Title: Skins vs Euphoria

Like I said Kat is a very smart girl so she's reading the comments of this video and she's seeing that people are wanting more from her, they're asking where they can find her etc etc so she decides to just make
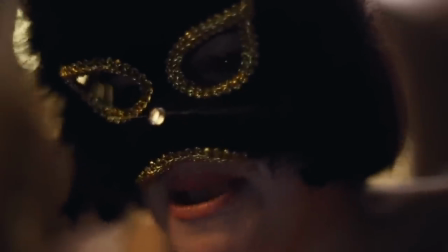20:41 an account herself and soon enough people are messaging her asking for private Zoom calls, Skype calls, whatever it is. She does so anonymously by wearing a mask and she ends up making a huge amount of money.
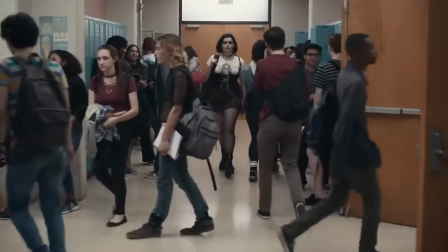20:55 She then buys a whole new wardrobe with that money to go along with her newfound confidence.
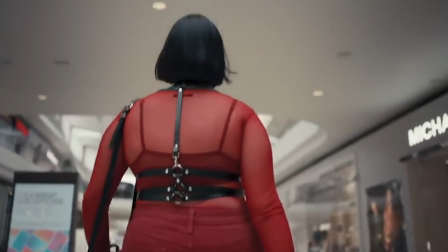21:00 I personally really love Kat's character. I think how they changed her from episode one to episode eight was done so well. You can tell it's the same girl but with just a lot more confidence and I absolutely love that. Speaking about Kat's transformation has swiftly moved me on to talking about the makeup and the fashion in these two TV shows. Now Euphoria clearly does this a lot better, but that is one of the main parts of Euphoria, whereas Skins is just an added part. However both are just super iconic. Skins of course is in 2007, so don't expect the fashion and makeup to be the most amazing thing you've ever seen. But makeup and fashion isn't just there for you to look at, it's also there for you to know a little bit more about each character.
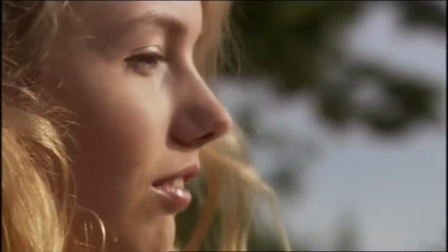21:51 From Skins we have Cassie, yes a different Cassie, who wears a little bits of glitter, flowy dresses because she's a little bit away with the fairies, she's very sweet and very ditzy.
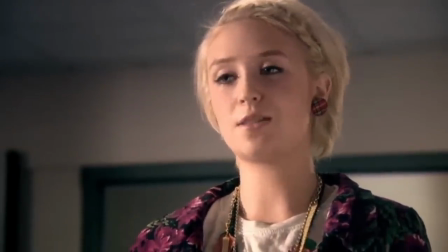22:02 Naomi and her heavy eyeliner and bold lips with layered clothing because she is bold and strong, yet underneath all the layers she is very vulnerable.
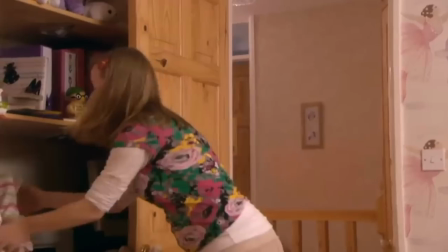22:13 Pandora and her crazy coloured eyeshadows and her wacky clothing because she is just that, she's crazy,
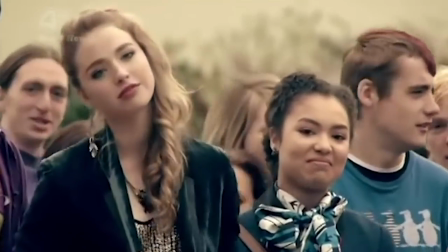22:20 no one completely understands her but she's really fun. Minnie with her soft and smoky makeup with mainstream clothing because she just wants to be loved by everyone, she doesn't want to be judged so she just wants to be accepted by people like her mum and also boys.
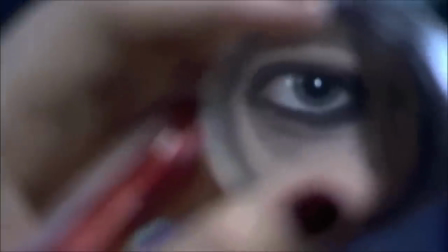22:36 Of course the most iconic of them all is Effie Stoneham with her dark eyes,
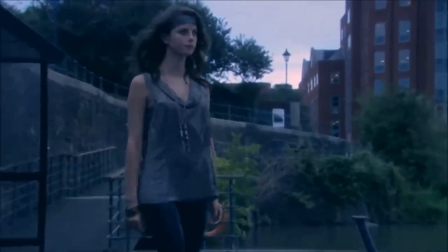22:41 dark black clothing because she is a very mysterious
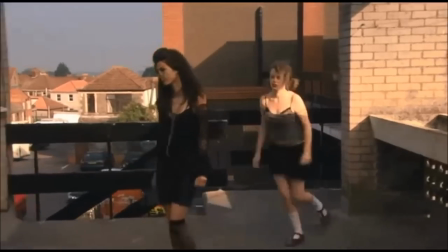22:45 character but she's also really cool and just not like other girls. She was also the face and still is the face of Tumblr grunge. There's even videos on my own channel from like five six years ago of me recreating Effie's style and her makeup looks so I think that says a lot. Euphoria is a whole nother ballgame. I just absolutely love the makeup and fashion but it is very 2020.
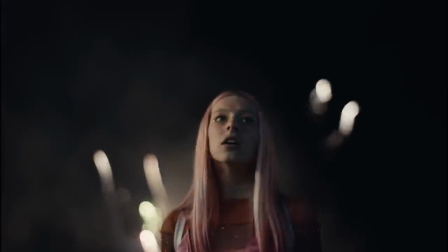23:13 We have Jules with her vibrant bright and creative makeup looks and her pastel coloured
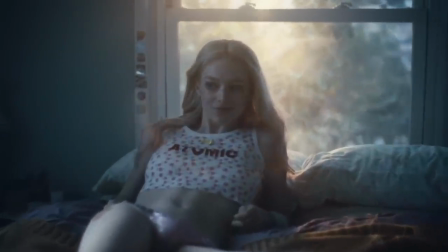23:18 clothing which just shows us that she is so confident in herself, she knows what she wants but she doesn't mind experimenting with different things.
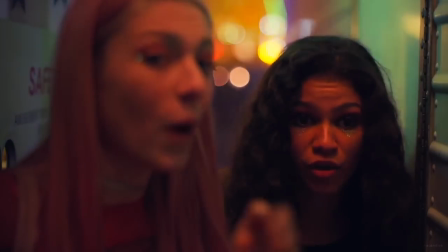23:26 Rue mainly has a bare face but when she does wear makeup she wears glitter going underneath the eyes and she wears more masculine fits.
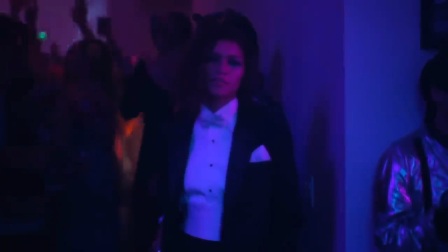23:34 The messiness of the glitter is just how she's feeling and it never has to actually be perfect because she isn't herself.
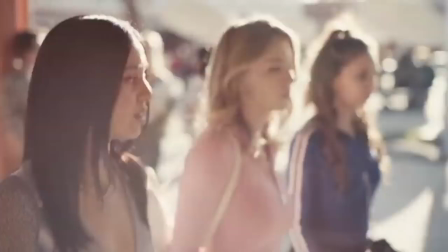23:41 Cassie is on the same line as Minnie in Skins with the smoky soft eyes but the
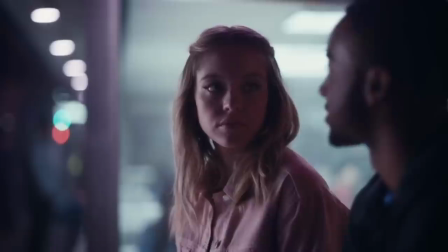23:48 tight fitted mainstream clothing because she just wants to be accepted and loved by everyone. She wants to play it safe to make sure she looks as commercially beautiful as possible.
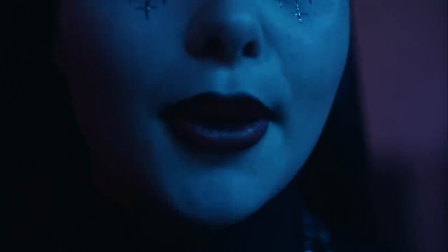24:00 Cat's makeup is on the same line as Effie's.
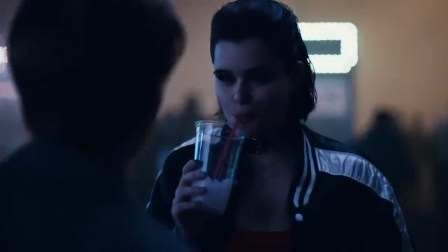24:02 It's bold, dark and her clothing is also dark but she wears her underwear on the outside to show that she's bold, strong and confident with her body. But the main look of Euphoria is Maddie's makeup, which I'm wearing today,
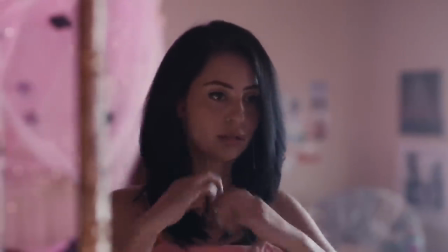24:20 with her gemmed covered eyes and eyebrows to glitter to bright colours
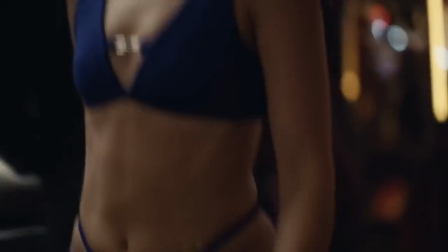24:26 to her over-the-top incredible style because she is super confident in herself and she's an ex pageant girl so now her catwalk is the hallway at school.